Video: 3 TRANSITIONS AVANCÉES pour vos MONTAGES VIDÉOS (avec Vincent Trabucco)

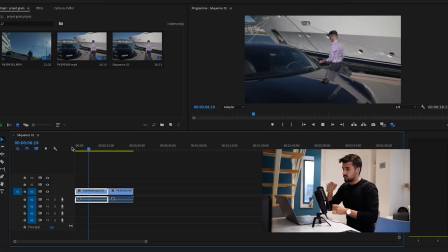(4:15)
voilà donc ça je les filmais avec un glide cam le but c'était de pouvoir être le plus stable possible et faire un mouvement à la fin pour
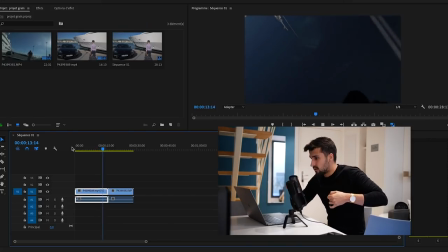(4:22)
avoir cette impression de passer au dessus de la voiture et puis en fait passer dedans voilà on peut voir tout le moment avec un reflet
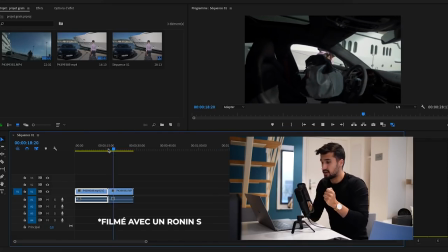(4:28)
la cam et on a donc notre deuxième rush que je filmais sans glide cam c'était plus simple par rapport à la voiture et en sortant en zone petite rotation je savais pas si j'allais faire une transition après ou pas la première chose qu'il ya avec tous ces éléments toutes ces transitions c'est de se retrouver avec notre premier rush et de faire le zoom. Pour effectuer ce zoom avec ce petit flou de mouvement que j'aime beaucoup qui donne un petit aspect cinématique le but c'est de faire cette animation avec After Effects donc pour cela on clique
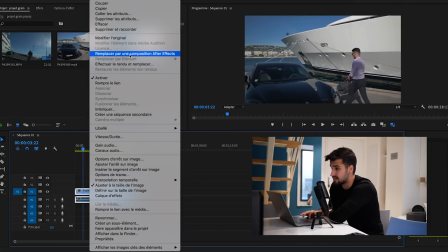(4:53)
sur notre séquence on la remplace ici par une composition After Effects en cliquant ici
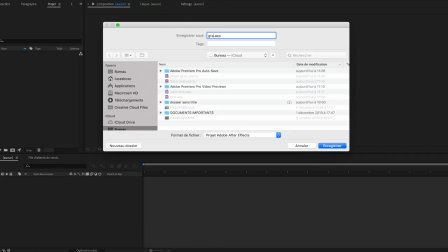(5:01)
on enregistre donc notre projet quelque part là où vous le souhaitez moi je vais l'enregistrer sur le bureau puisque je vais le supprimer juste après mais vous pouvez l'enregistrer vraiment là où vous voulez moi je vais l'appeler par exemple grain transition zoom, par exemple on enregistre et voilà,
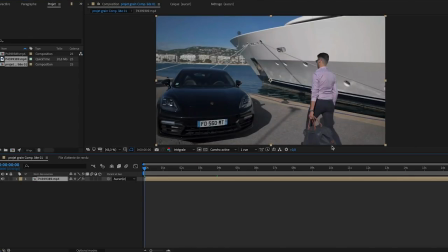(5:15)
on a notre séquence qui apparaît directement dans After Effects ça c'est le gros avantage de travailler sur la suite Adobe,
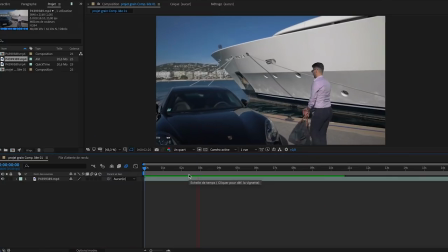(5:21)
donc on a notre séquence qui s'est bien apportée, alors le but ça va être vraiment pour faire ce zoom et si d'ailleurs j'ai fait ce zoom,
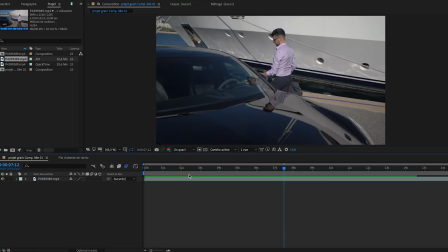(5:27)
c'est tout simplement parce que sur le reflet de la voiture et bien je m'apercevais ici donc je me suis dit comment est-ce que je peux contrer ça et bien tout simplement en zoomant dans l'image alors l'idéal si vous pouvez c'est de tourner en 4K pour ne pas avoir de perte de qualité lorsque vous êtes en post-prod. Là, il se trouve que je filmais en ralenti, du coup, en super slow-mo, j'étais obligé d'être en 1080, ce qui fait que je vais devoir zoomer un petit peu dans l'image, ça va me la détériorer un tout petit peu, mais bon, dans ce cas-là, vu que c'est hyper dynamique, ce n'est pas très important. Donc l'idée, c'était vraiment d'ajouter ce petit zoom avec un peu de fou de mouvement, ça peut rendre hyper bien.
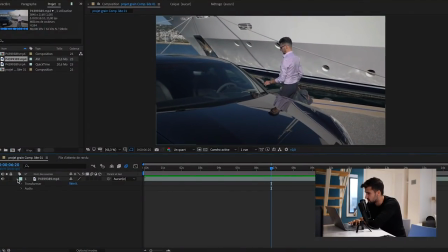(6:01)
Donc pour faire ce petit zoom, on sélectionne l'endroit où on veut commencer notre zoom. Donc ici, à quasiment 7 secondes, ça me sent pas mal. on déroule notre outil
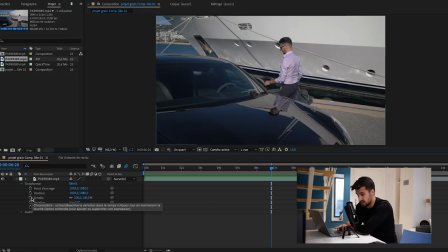(6:10)
transformer et là on bloque l'échelle et la position à l'aide des petits chronomètres,
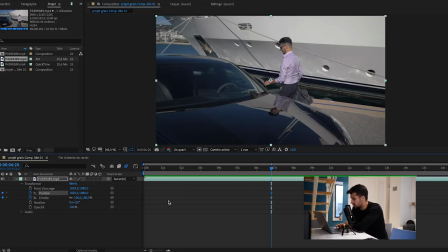(6:15)
là on appelle ça les keyframes et ça nous permet de bloquer le début du zoom,
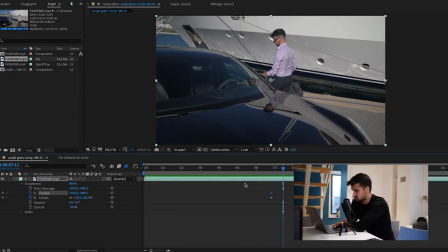(6:20)
ensuite on avance légèrement une demi seconde suffit,
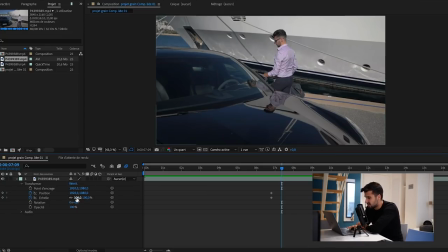(6:23)
un peu moins peut-être et là on utilise donc l'outil échelle pour ajuster notre zoom, donc là on va zoomer jusqu'à à peu près
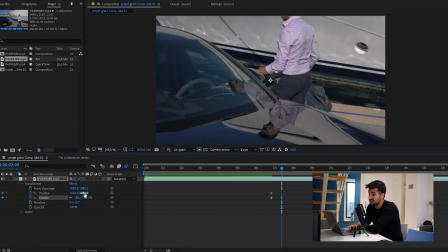(6:32)
180, ça me semble pas mal et on va réajuster évidemment notre position pour que le
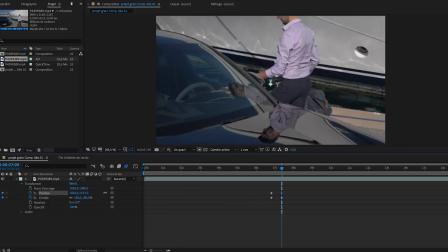(6:38)
zoom se fasse sur antoni donc là avec
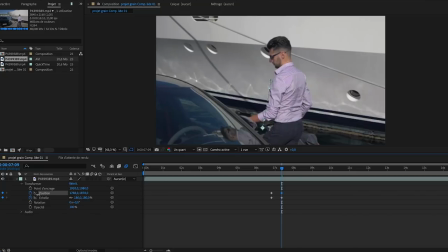(6:43)
l'axe on a juste à notre guise voilà le zoom et là on est focus sur
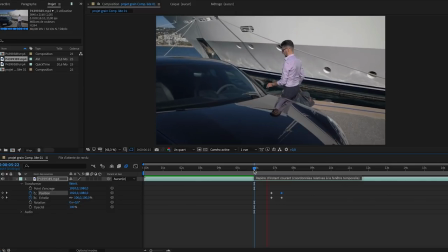(6:49)
anto donc si on regarde le zoom marche bien c'est sympa je n'apparais plus dans le reflet en revanche ce que j'aimerais s'ajouter du flou de mouvement pour que ça soit plus cinématique alors pour ça j'utilise
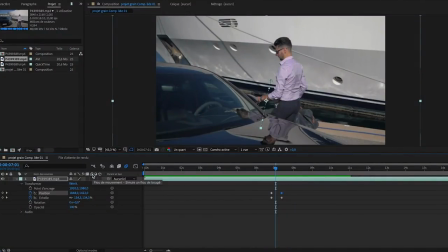(7:00)
l'outil flou de mouvement qui simule un flou de bouger en En cliquant juste sur la case ici. Et là, comme par magie, ça ajuste notre séquence.
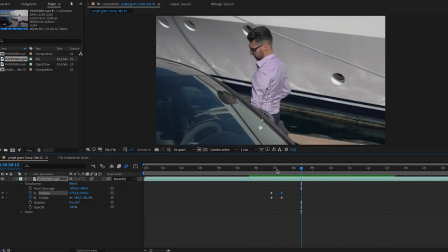(7:11)
Et on a notre zoom que je vais légèrement accélérer. En prenant nos deux keyframes qui sont là. Et les rapprocher un peu plus des premières keyframes.
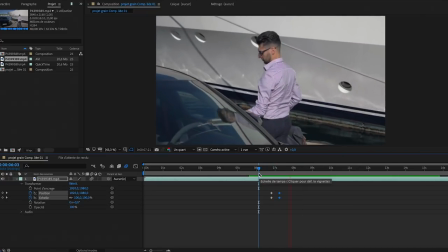(7:22)
Et là, on a un zoom parfait qui fonctionne super bien.
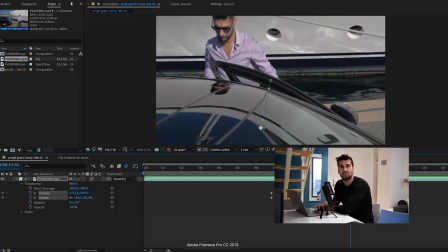(7:29)
Notre séquence est bonne. On retourne du coup dans Adobe Premiere Pro.
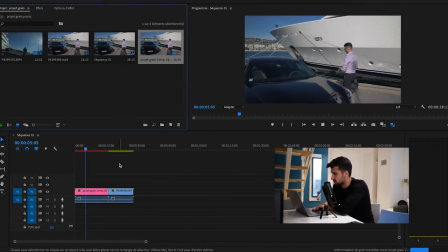(7:33)
et on a notre séquence si on clique qui fonctionne également dans Première Pro parfaitement.
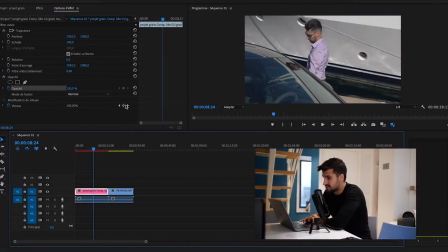(7:40)
Alors l'idée ça va être quoi ? ça va être d'accélérer les séquences pour qu'elles soient un petit peu plus dynamiques donc pour cela on sélectionne notre outil vitesse donc on met une première keyframe
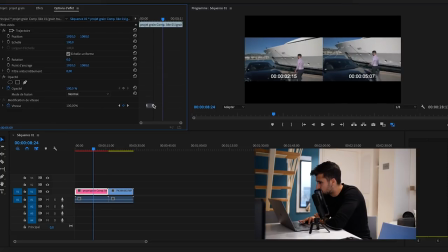(7:51)
ici et juste avant le zoom ici on va être pas mal juste avant le zoom
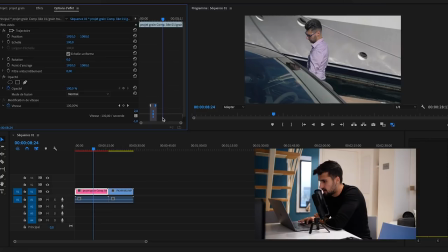(7:59)
on régule notre vitesse ici en cliquant là et on va se mettre à la vitesse normale comme j'étais en 120 images secondes
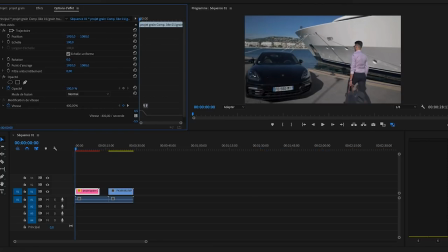(8:08)
on ralentit, on accélère x4 pour être à on passe à 400 et là on est en vitesse normale,
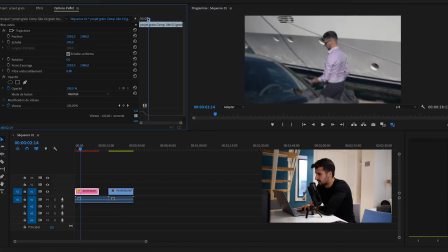(8:15)
juste pendant le zoom on est ralenti et à la fin du zoom, ce qu'on va faire pour donner encore plus de dynamisme, c'est de réajuster la vitesse à la
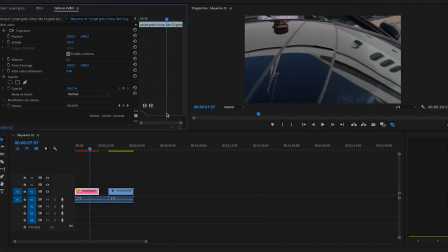(8:27)
vitesse normale et pour ça on se met sur notre ligne de vitesse on la passe à
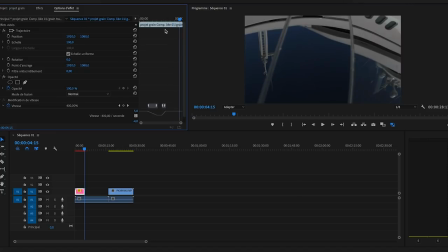(8:32)
400 et là si on check voilà là on est pas mal et on a notre séquence qui fonctionne parfaitement donc ce qu'on va faire c'est qu'on rapproche les deux et deux séquences pour avoir cette impression de transpercer la voiture de de passer à travers ce qu'on va faire c'est tout simplement faire un fondu au noir on va
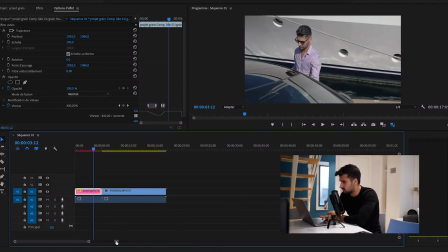(8:51)
sélectionner en ajustant notre début du fondu au noir donc
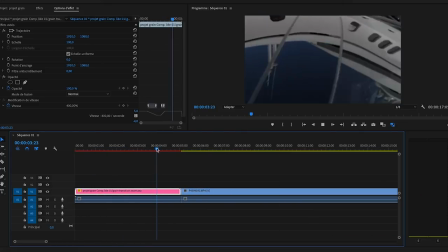(8:56)
pour ça on va démarrer eh ben un peu avant
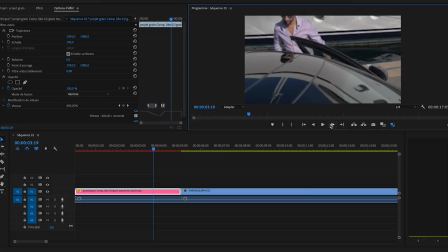(9:00)
si j'ajuste je pense qu'ici ce serait pas mal pour faire le début du fondu au noir alors juste que je vais faire étant donné que j'ai fait beaucoup d'effets sur la séquence c'est que je vais l'imbriquer pour être certain de pas avoir de souci parce que souvent
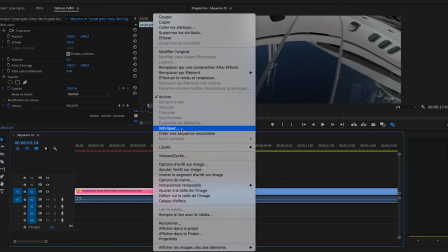(9:15)
sur première il ya des bugs qui font que le plus simple c'est d'imbriquer la séquence pour comme si on repartait d'une séquence à zéro on
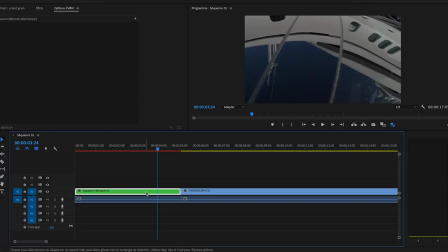(9:22)
imbrique notre séquence et là donc je clique ici j'ai de nouveau comme si j'avais une nouvelle séquence mais c'est la séquence sur
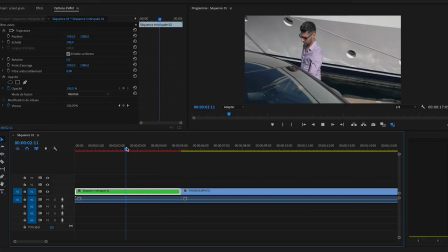(9:29)
laquelle j'ai fait des effets avant fonctionne parfaitement puisqu'on peut regarder ici j'ai toutes mes séquences qui fonctionne parfaitement bien je définis
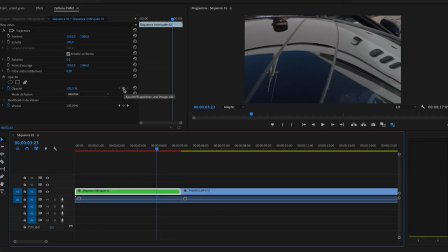(9:37)
à peu près ici le début de mon faux du noir donc pour cela je mets l'opacité à 100% ici et ce que je vais faire c'est
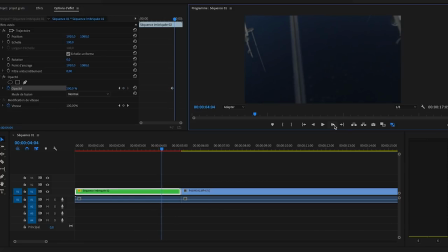(9:45)
avancer un petit peu là où je veux qu'on ont fondu il soit complètement noir ça va être par exemple ici je le mets à zéro hop là je suis complètement noir ce qui fait que je peux réduire ma séquence ici tout simplement puisque c'est la fin d'une séquence et ajuster
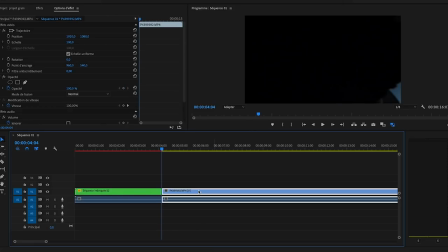(10:03)
ici le début de la deuxième séquence début de la deuxième séquence qui n'est pas totalement noir puisqu'on a une zone ici qui est on voit le ciel ce qu'on va faire c'est que du coup au début de cette séquence je
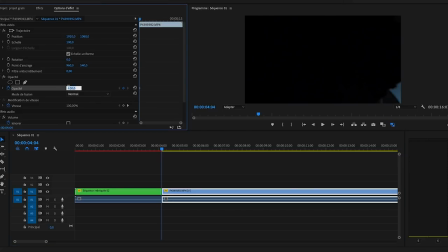(10:17)
mets l'opacité complètement 0 j'avance de 3 3 frame 1 2 3 et je remets l'opacité à 100 du
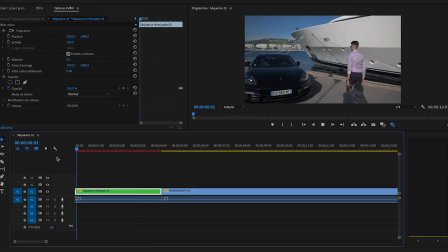(10:30)
coup si on regarde notre séquence de a à z on peut voir que la transition fonctionne parfaitement voilà on se retrouve du coup maintenant avec grain pour voir la fin de cette vidéo ça y est vous savez maintenant faire une wipe transition et un petit zoom numérique, donc merci Vincent j'espère que ça vous a plu. S'il y a d'autres transitions que vous voulez apprendre à faire, donc qu'on a évoqué ou pas, n'hésitez pas à le mettre en commentaire. Vincent, où est ce qu'on peut te retrouver sur les réseaux si on veut te suivre ? Eh bien j'ai deux, alors principalement sur Instagram donc vincent.trabico, je sais pas ce que tu mettras le lien dans ma description ou peut-être juste là, je sais pas.
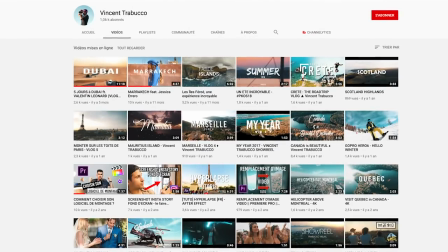(11:06)
Et sur ma chaîne YouTube où j'espère être beaucoup plus actif à partir de 2020. Parce que Vincent a également une chaîne YouTube, où tu expliques des trucs hyper sympa d'ailleurs. là dernièrement c'était beaucoup mes voyages Dubaï, Marrakech, les îles ferroées très bon voyage, mais sinon oui j'expliquais pas mal de choses et j'espère pouvoir expliquer aussi pas mal de choses comme tu le fais prochainement en 2020 en tout cas encore une fois j'espère que la vidéo on espère que la vidéo vous a plu et puis on vous dit à très vite et n'oubliez pas on dit quoi à la fin, sortez et faites des vidéos